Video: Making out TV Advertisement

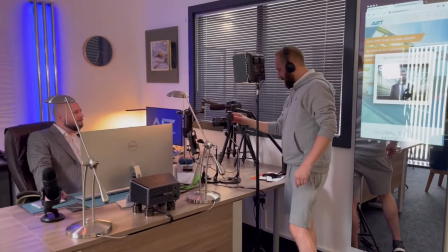(0:00)
Okay, back to a minute, we've gone peeking. We need to try and change the...
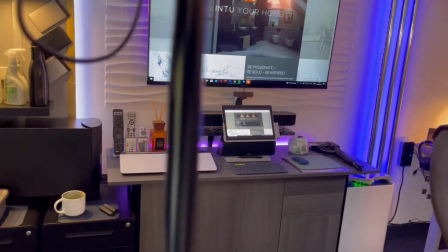(0:09)
Again, setting. So welcome to AT, and I'm just joining today where we've got Andy Park Photography.
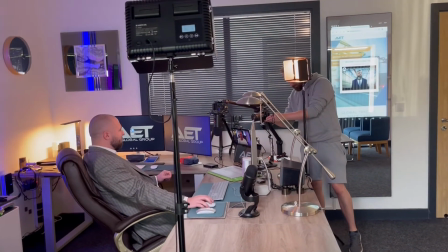(0:16)
And he's in doing our first TV advertisement. We've also got Kieran Taylor-Bride, she'll stop behind the camera.
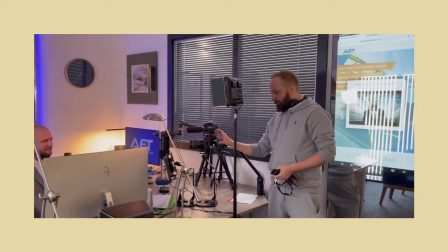(0:21)
So I'm just setting up the camera, everything's pretty much set up.
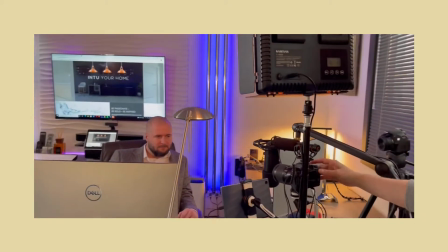(0:25)
We're just looking at the lighting and making sure that that is set accurately as well.
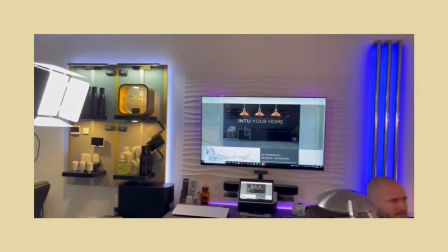(0:31)
So we've got an orange light on there for a bit of warmth. We've got a white light to actually build up some natural lighting.
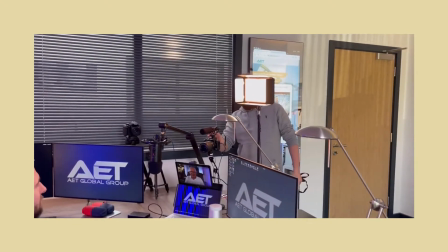(0:39)
And then we're making sure that the composition is absolutely bang on in the middle.
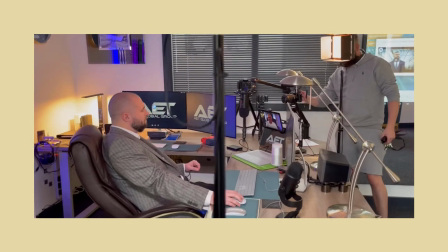(0:44)
So we've got Kieran as the most important subject, but we've still got a little bit of information going on behind.
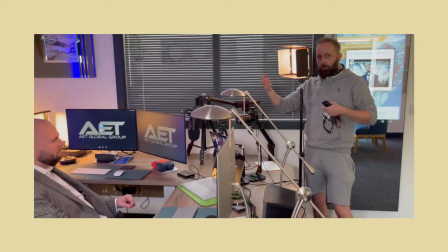(0:52)
Slightly out of focus, just so that we're bringing our subject in the foreground as being the prominent aspect of the video.
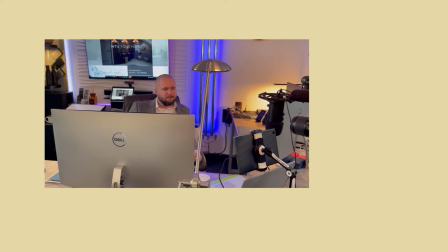(1:00)
So we're just tweaking the sound to make sure that that's absolutely accurate and we're pretty much ready to go.
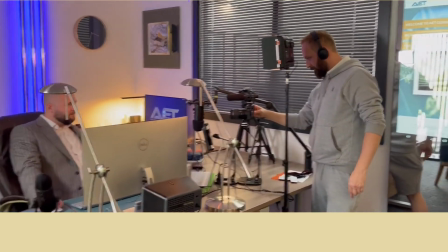(1:07)
Okay, so I'm going to just step in front of the camera to see what it looks like from behind
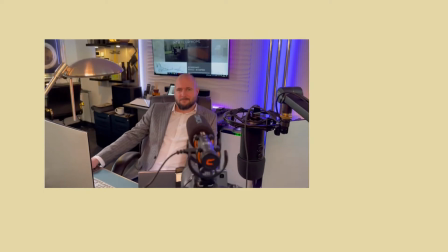(1:12)
the camera and then we're going to cut the video in and you're going to see what it looks like when it's filmed.
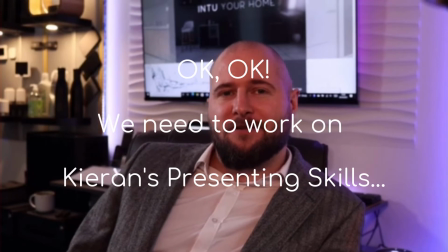(1:18) Good morning, I'm Kieran Taylor-Bradshaw, the managing director here at N2 Evolution. And today we're going to be talking about the decisions you make when choosing a boiling water tarp.